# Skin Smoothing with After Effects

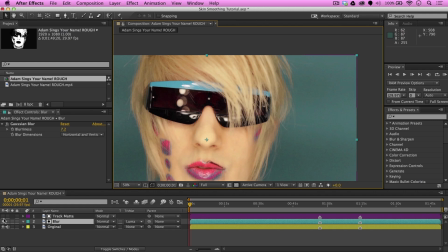[8:18]
Go ahead and turn the track mat layer back on. And select the rectangle tool.
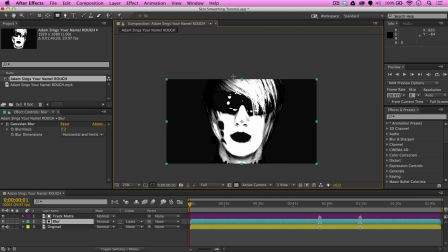[8:26]
And we're going to draw a mask
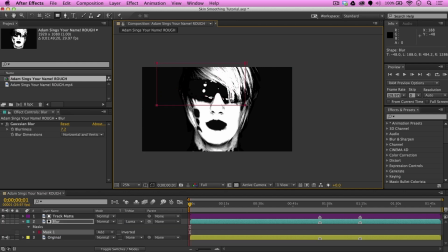[8:30]
around his hair and around the bridge of his nose. Right now, we are forcing the track mat to ignore this part of Adam's head. But it would even work better if it was on the right layer. Excuse me. Let me go ahead and cut that and paste it on the right layer.
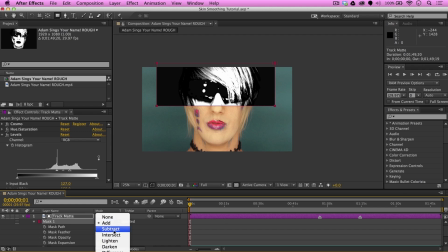[8:52]
And we're going to put that in subtract mode. Okay.
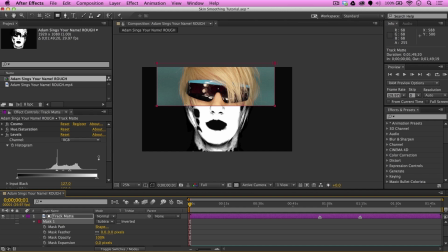[8:56]
Now, if you leave it as is, obviously we're going to have a really sharp cut between the mask and the actual track mat. So we're going to go to the mask feather and feather that out by a lot. So 300.
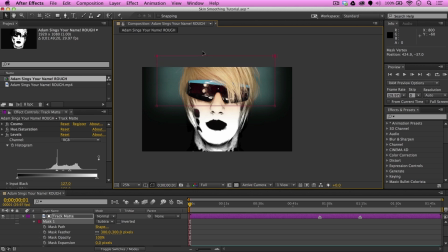[9:14]
And we're going to go ahead and lift this up some so we don't have the other mask leak in and over the hair. The reason we have the feather go so extreme on the track mat is because we want the
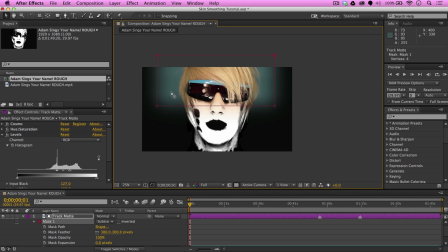[9:29]
transition between the mask and the rest of the track mat to be perfectly smooth, so you can't even tell the mask was there to begin with. Granted, this trick that we're doing right here would only work if it's like a stationary shot. If your figure is walking around,
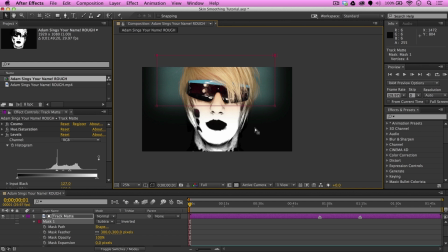[9:46]
that might require some motion tracking to keep the layer locked onto your figure However, the same principle would apply. So let's go ahead and turn off track mat.
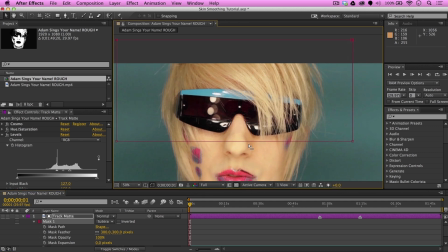[9:59]
And there we go. Look, our hair has returned. Granted, I probably made the mask too close to his nose. I'm going to go ahead and move it up a little bit so we can smooth out his face a little more.
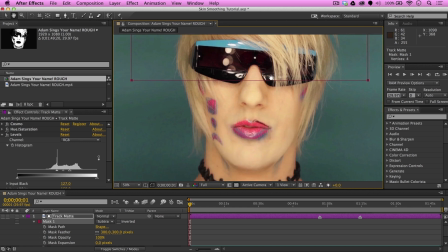[10:12]
The edges of the hair can be softer. But we really don't want to lose detail in his hair because, you know, it's fantastic.
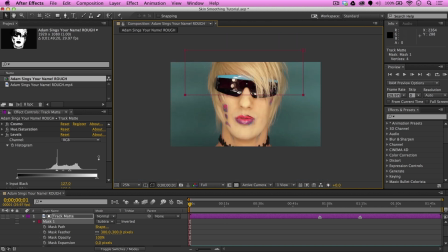[10:20]
Keep the details in. All right, so there we go.
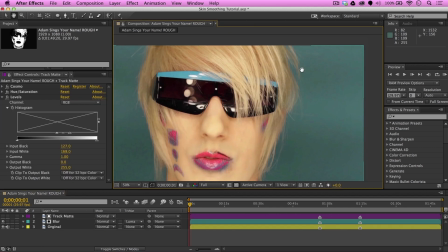[10:25]
The details have returned. Adam's hair is back and his skin is perfectly smooth.
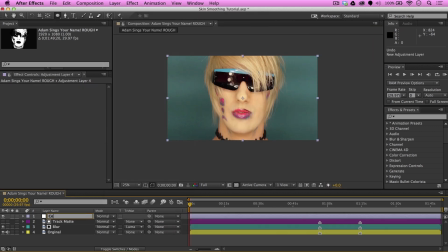[10:34]
Now for kicks, I'm going to go ahead and do a quick color grade on the footage. Nothing too fancy, just a quick curves on adjustment layer with a hue and saturation, maybe a vignette. Something simple to make the footage pop.
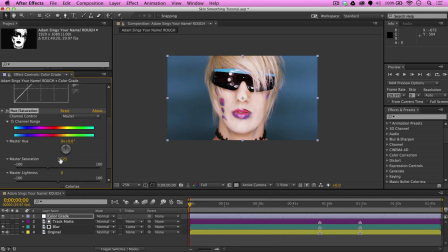[10:47]
I'm not going to go into excruciating details since it wasn't the main focus of this tutorial, so the end result won't even look like the final video.
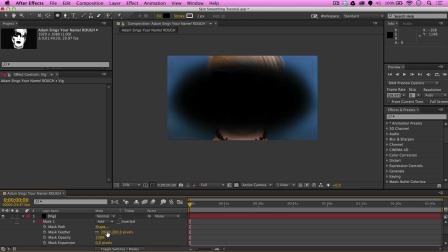[10:56]
Although, if you do want more information on how I color graded the final video, let me know in the comments,
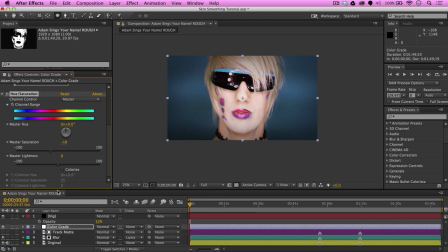[11:02]
and I'll see if I can bring in another tutorial on how I used Magic Bullet Colorista with Denoiser and other fun plugins. And boom! We have color graded Adam. See, that wasn't so hard. Thanks for watching this tutorial. Kezzy, I don't have the Cosmo whatchamacallit. Can I do this without it? Yeah, third-party plugins are pretty expensive. But hey, they're a great time saver. My life sucks. Anywho, the only reason why I don't prefer this next workflow is because it's hard to get the exact coverage of your eyes and mouth. In fact, you can even lose detail. Let me show you what I mean. So we are back in our project.
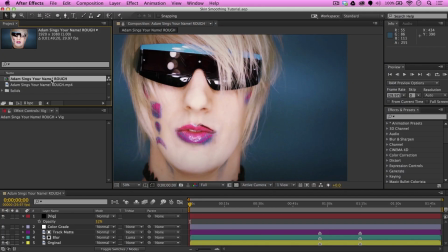[11:51]
I'm gonna go ahead and duplicate this comp. I find that it's always a good idea to either copy your old project file or work off a different composition when making revisions. That way, if you are working with a client or a partner that wants to revert to an earlier version, it saves you a lot of pain and effort. Let's go ahead and rename you to
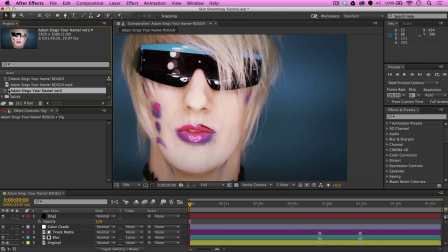[12:13]
and open you up. Okay.
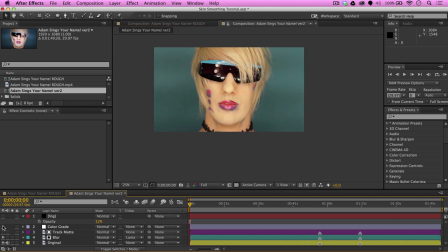[12:18]
To save processing power, I'm gonna go ahead and turn you off, color grade. So let's go to our track mat and turn this layer back on.